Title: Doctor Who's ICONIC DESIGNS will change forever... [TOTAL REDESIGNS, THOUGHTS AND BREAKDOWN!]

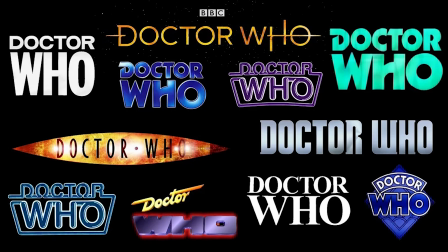0s
The visual identity of Doctor Who is incredibly important, whether that's down to the choice of lens,
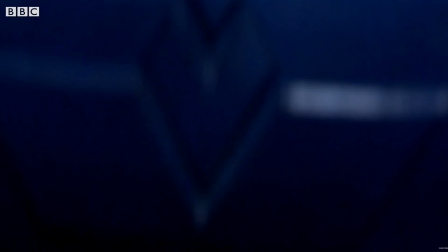7s
the blocking, the lighting, the way the aliens look, the types of villains we see on screen. Often the most successful series of Doctor Who have a very distinct feel. Now, what do I mean by that? Well, when you play games like Hoodle or Guess the Episode from the Frame,
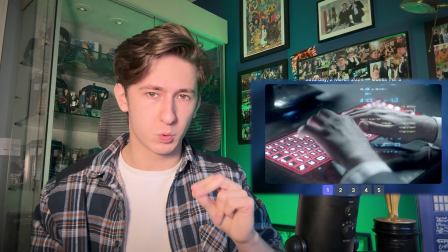24s
you can often kind of get a gist of at least the time period of Doctor Who that it's from, based on its visual identity.
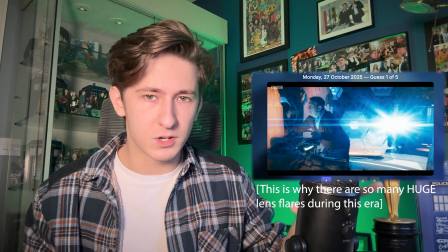32s
Chibnall era uses anamorphic lenses. The original RTD1 era is quite run down, quite rusty.
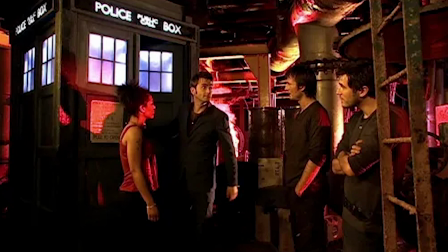39s
All of the spaceships have that unclean feel to them, even the TARDIS.
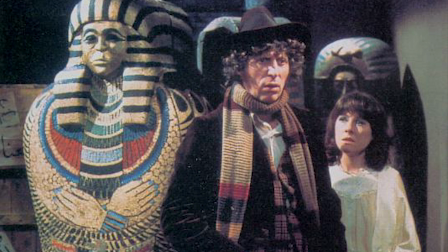44s
The early Tom Baker years give us this gothic horror vibe to every story.
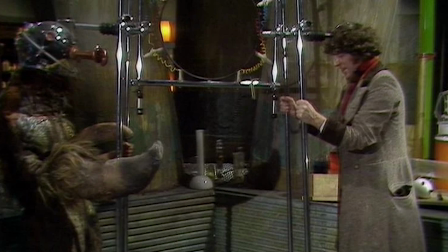50s
The way they've lit things, the locations used, it's very clearly the same show.
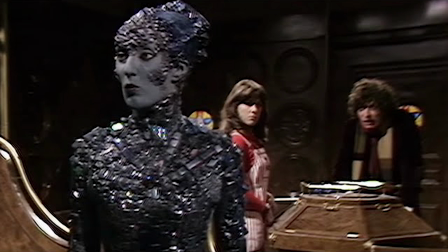54s
That's needed when the show itself can go anywhere, do anything, but I think this is something that the show has maybe been lacking in for quite some time. There doesn't feel like a distinct visual identity to Doctor Who anymore,
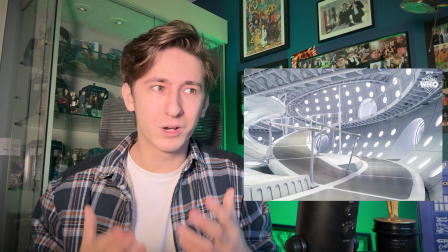69s
and I think bringing that back would actually help the show quite a lot.
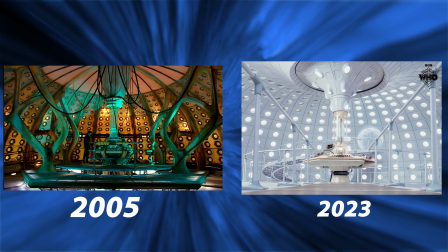73s
Just compare the 9th Doctor and 10th Doctor's TARDIS to the 14th and 15th Doctor's TARDIS.
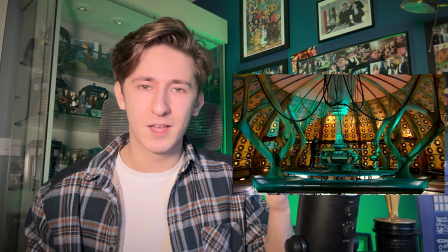79s
9 and 10's is sort of screaming with character, like the 11th Doctor calls it his grunge phase.
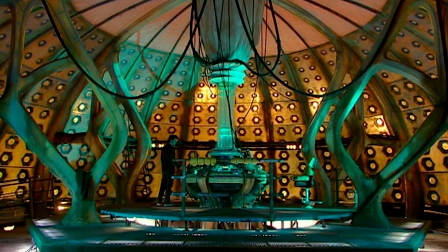86s
Like, this is right after the Time War, it's quite dark, it's dingy, you could even say that it lights up more as the series goes on.
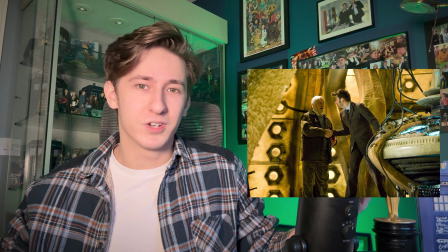94s
There's more light in the Doctor's life, there's more light in the TARDIS. Okay, maybe that's a little bit GCSE English teacher.
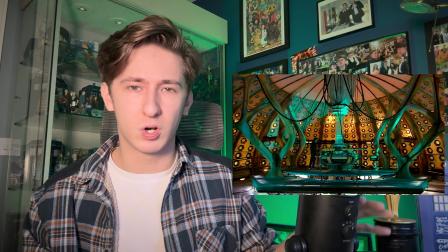101s
It looks like it's alive, like it's based on coral. The designer talked about how it's meant to look natural.
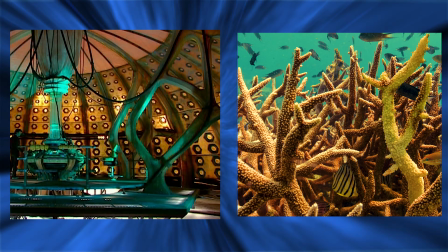108s
The TARDIS is a living thing, it's not just a spaceship in this iteration of Doctor Who.
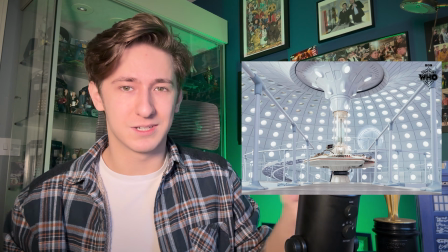114s
However, you come to the modern TARDIS, and nothing about that
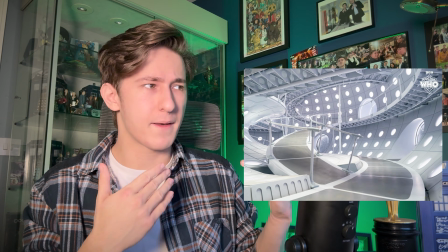120s
screams Ncuti Gatwa, nothing about that screams the 14th Doctor.
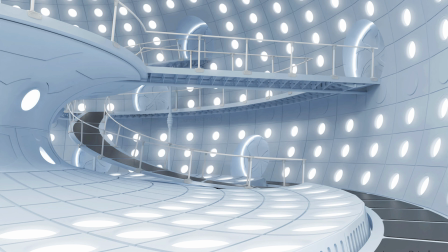125s
It's just plain. With the exception of the jukebox is kinda cool.
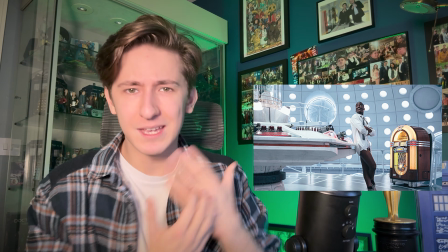131s
But we really needed more of that. It doesn't give you anything about this character.
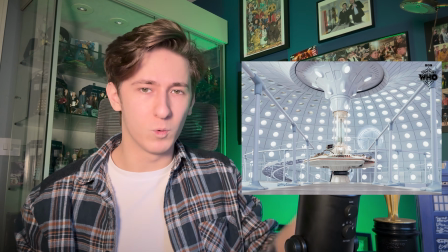135s
Any Doctor can be stuck in this TARDIS and it works. There's nothing about it in particular that makes it unique.
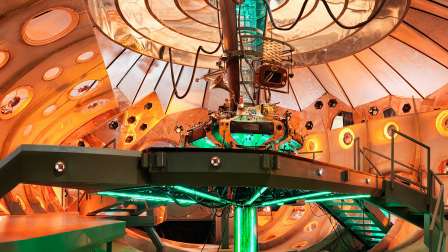143s
Matt Smith's first console especially. That is very Matt Smith.
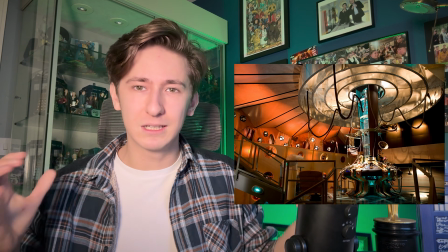147s
It's all hodgepodge, all over the place, really busy, a little bit bonkers, and looks like something that he would drive.
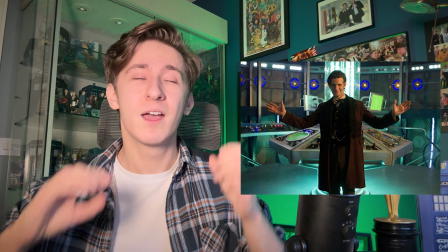154s
His second TARDIS comes into effect after the Snowmen, and then is so completely and utterly Capaldi's.
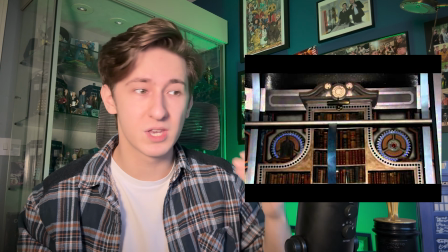160s
When he's got all the candles, when he's got all the bookshelves, it looks like a lived-in environment.
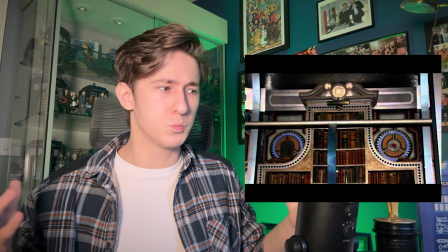165s
It looks like a place where the Doctor would spend loads of his time.
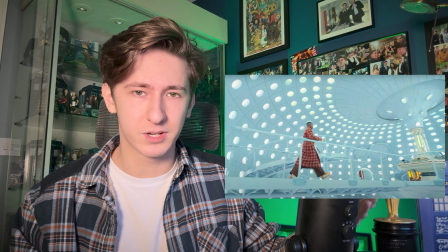169s
In Joy to the World, when Ncuti goes into that TARDIS, in his dressing gown with a cup of tea, where's he sitting?
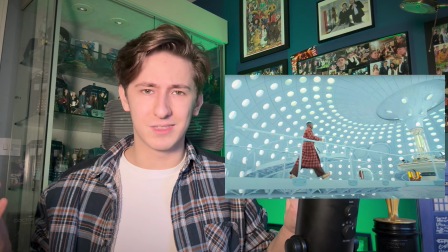175s
Where's he relaxing? There's not even a chair.
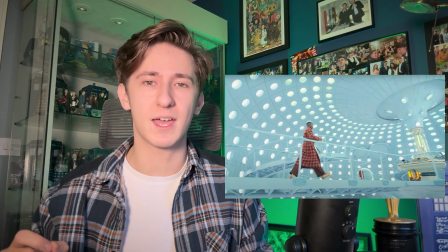177s
Now, I know that the plot directly calls that out and says there isn't even a chair, all that space, but why hasn't he furnished it?
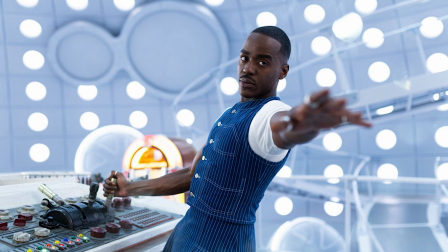184s
Why doesn't it feel like his own? It does also make me wonder, is this one of the reasons why audiences struggled to really connect with his Doctor?
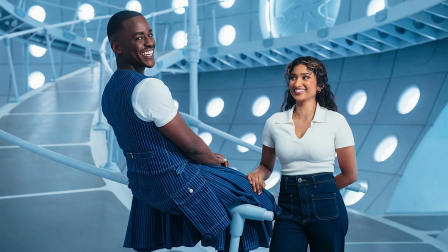193s
Not only was he absent from some of the episodes of his first season, his TARDIS almost feels like a placeholder.
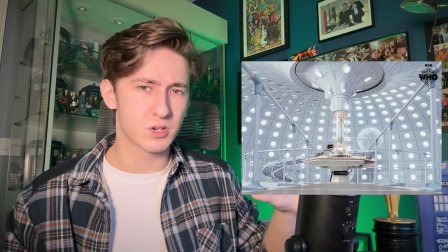199s
He hasn't furnished it because he's not going to be here that long. Now, I think this console room design is clearly technologically the most impressive,
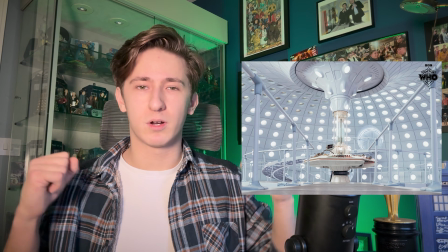207s
and I think if you saw it in person, your mind would kind of blow up. Like, it looks sick.
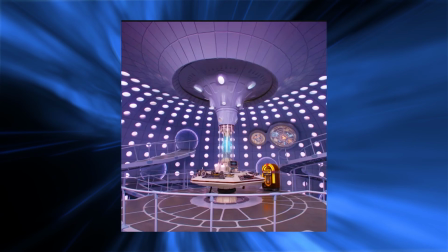213s
I just wish they used the LED lights that we know can change colour far more than they did.
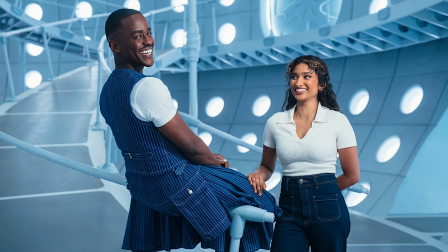220s
So often, the TARDIS is just sterile, white.
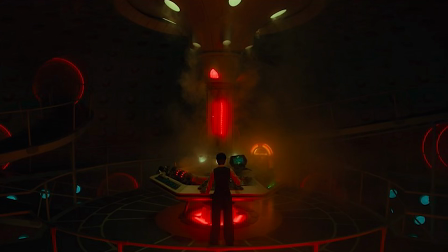223s
Episodes like Rogue or Empire of Death have fleeting moments where the lighting just pops off.
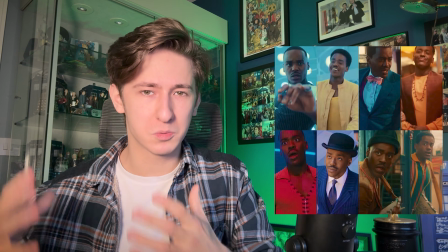231s
But it does illustrate that point. Doctor Who's visual identity has gone.
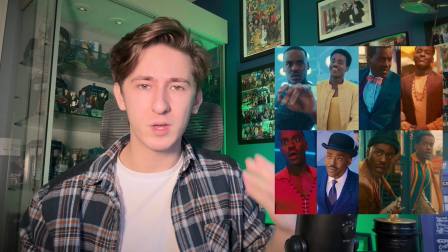235s
Even the 15th Doctor's costume. Every episode he comes in wearing something new.
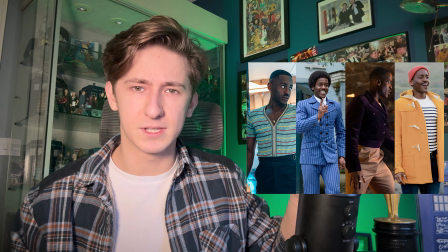240s
And that changing of costume is also represented within the stories. There's no tone.
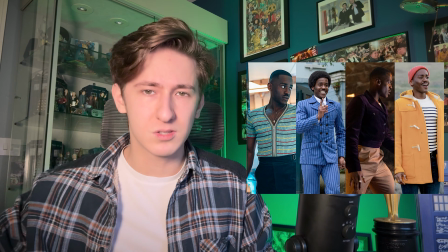245s
There's no consistent through line throughout.